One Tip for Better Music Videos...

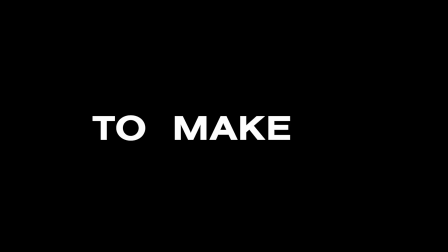0:00 Let's get straight to the point. It's really easy to make a bad music video. I've made a few.
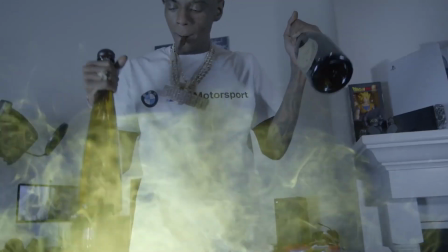0:06 Some music videos just have the tendency to get so repetitive and predictable because they're usually consisting of multiple performance shots,
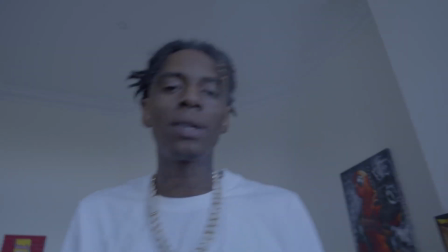0:14 haphazardly thrown on top of disconnected narrative B-roll.
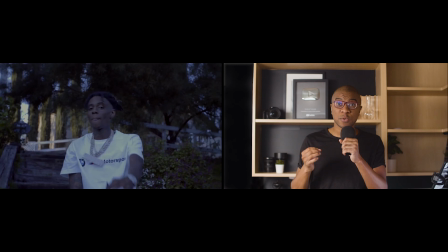0:17 All of these shots are being produced with a minimal budget and squeezed into the preferred single 12-hour production day.
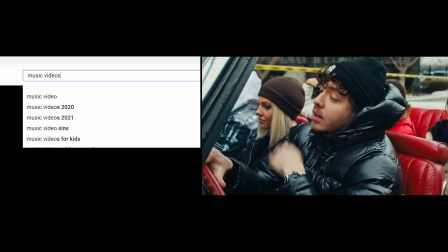0:23 Here's an example of a music video that I found when I searched on YouTube for a music video that was released within the last month or two. Let's watch it for like 10 seconds.
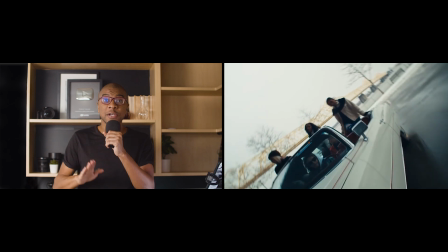0:31 I need to stress that this video is not, I repeat, not a bad video.
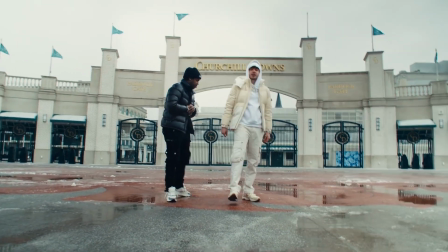0:39 There are, however, a couple of things in this video that I think could have kept a tighter hold on the viewer's attention just for a little bit longer.
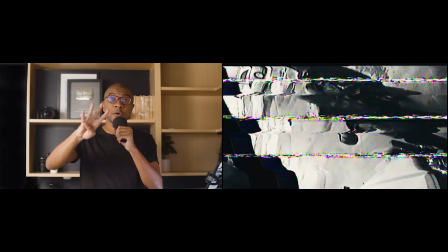0:45 So this video consists of 4 pure performance setups.
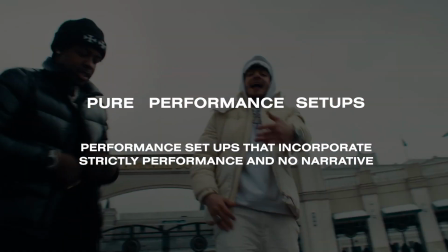0:50 These are performance setups that incorporate strictly performance and no narrative. First pure performance shot was the Cadillac under the bridge.
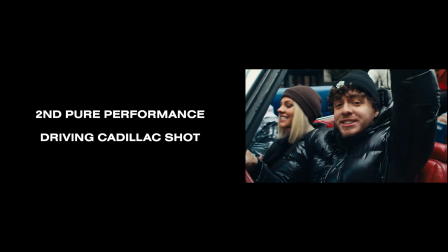0:57 Second pure performance shot was the driving Cadillac. Third pure performance shot was the Churchill Grounds performance scene. And the fourth pure performance shot was the scene in front of the Chevys. Now additionally, there were several B-roll shots as well.
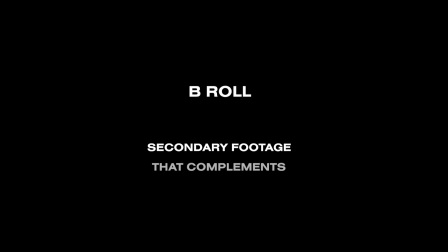1:11 B-roll is generally classified as secondary footage that supports your A-roll, aka your primary footage.
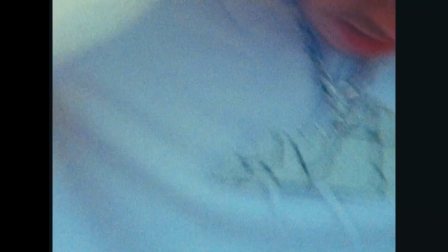1:17 In the case of music videos, I call any footage that isn't performance footage B-roll. And I guess performance footage would be the A-roll.
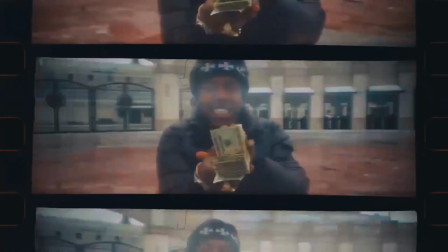1:24 The entirety of B-roll in this Jack Harlow video consisted of simply disconnected short snippets of
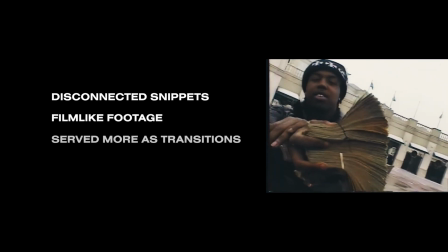1:30 film-like footage that served more as transitions rather than B-roll that was being used for narrative development.
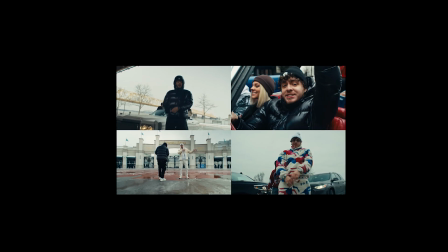1:36 Going back to the performance shots now, there's even one more thing. All 4 performance shots are fully revealed before even the halfway mark of the video,
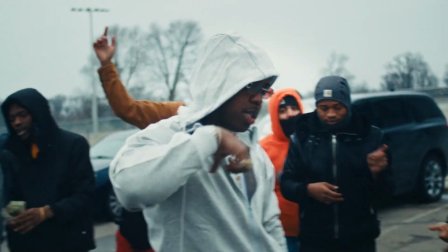1:45 so there wasn't any visual mystique regarding where the video was progressing to. After that halfway point,
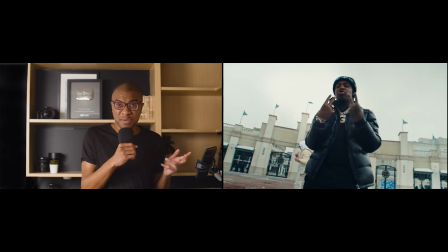1:50 the video edit just began to feel a little predictable and repetitive because the remainder of the edit
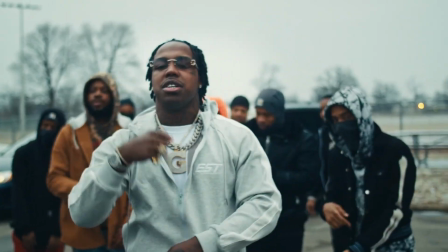1:55 simply consisted of repeatedly cutting between those 4 performance shots.
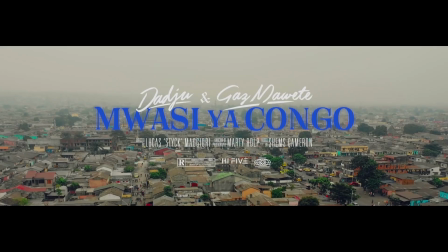2:04 Let's take a look at another video called Mwasi ya Congo, performance by Daju. So this video is a little bit older by a year, but again, this was my first time seeing it this week.
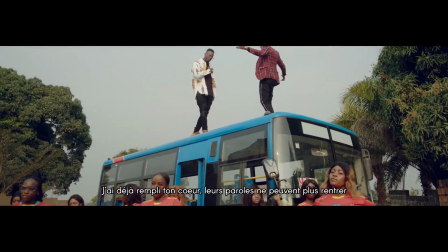2:17 And the first thing that I noticed was its ability to retain my attention.
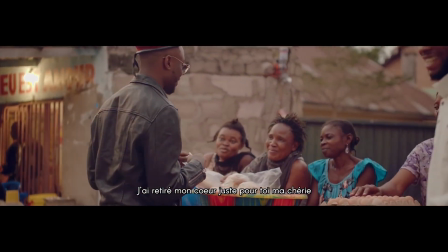2:21 Now, why was this the case, considering that I don't speak Lingala and I could barely read the French subtitles? I credit the flow of the video. It was noticeably more complex than the last video. The video consisted of 5 pure performance setups. These again are performance setups that incorporate strictly performance and no narrative.
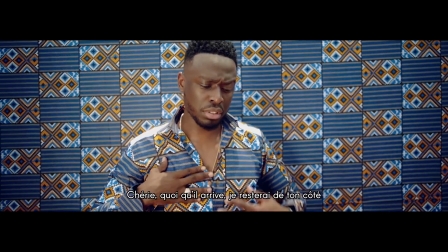2:39 The pure performance setups go as follows: the blue pattern background, the yellow pattern background with Daju,
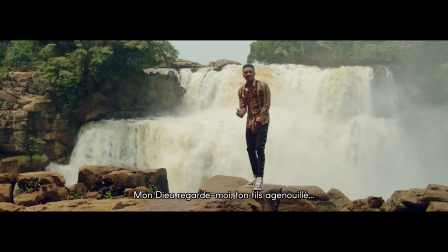2:46 the yellow pattern background with Gaz Moet, the waterfall scene, the bus roof, the bus bottom with dancers,
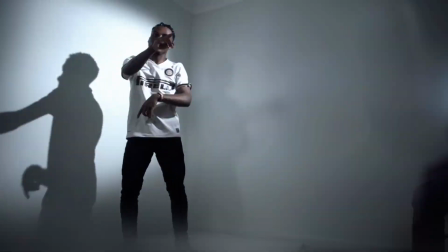2:52 and then finally the rock. Guys, we're going to pause for a short ad. So if you're a Premiere Pro video editor, you gotta check out this transition pack that the team has made just for you. These transitions are meant to give your high-paced edits just a tad bit of extra oomph. They are easily tweakable.
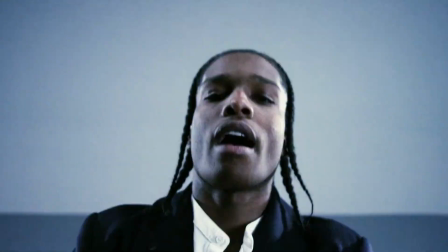3:06 They play very light in your timeline, and they're just a ton of fun to mess around with.
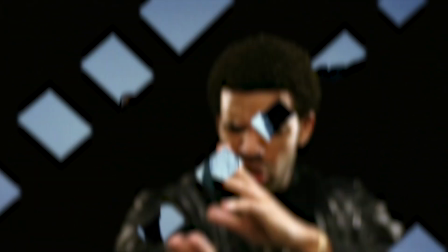3:10 These 100 transitions require no installing, no plugins, and work perfectly in the latest edition of Premiere Pro.
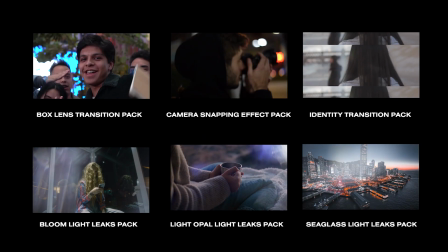3:16 And check this out, with every purchase, I'll throw in the entire MSI Creative Pack absolutely for free.
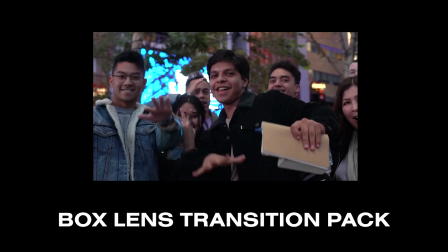3:21 This includes 3 additional transition packs: the box lens transition pack, the camera snapping effects pack, and the identity transitions pack. In addition to that, it also includes 3 of my light leaks packs. There's the Bloom light leaks pack, the light Opal light leaks pack, and of course the SeaGlass light leaks pack.
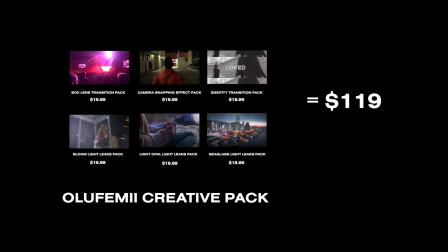3:38 The MSI Creative Pack is valued at over $119 alone, and again, you get it for free when you purchase the Track Matte Transitions pack today.
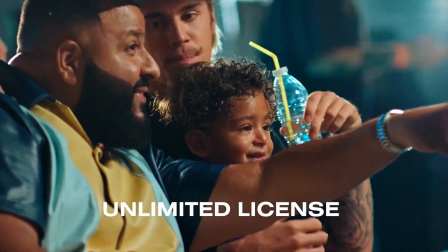3:47 Every single pack that you're about to download comes with an unlimited license that allows you to use all the transitions and all the effects in as many videos as you want, forever. So what are you waiting for? It's time to take a leap, try these out, and tell me what you think. It's time to get back to the video. So it's here that we refer back to the title of this video.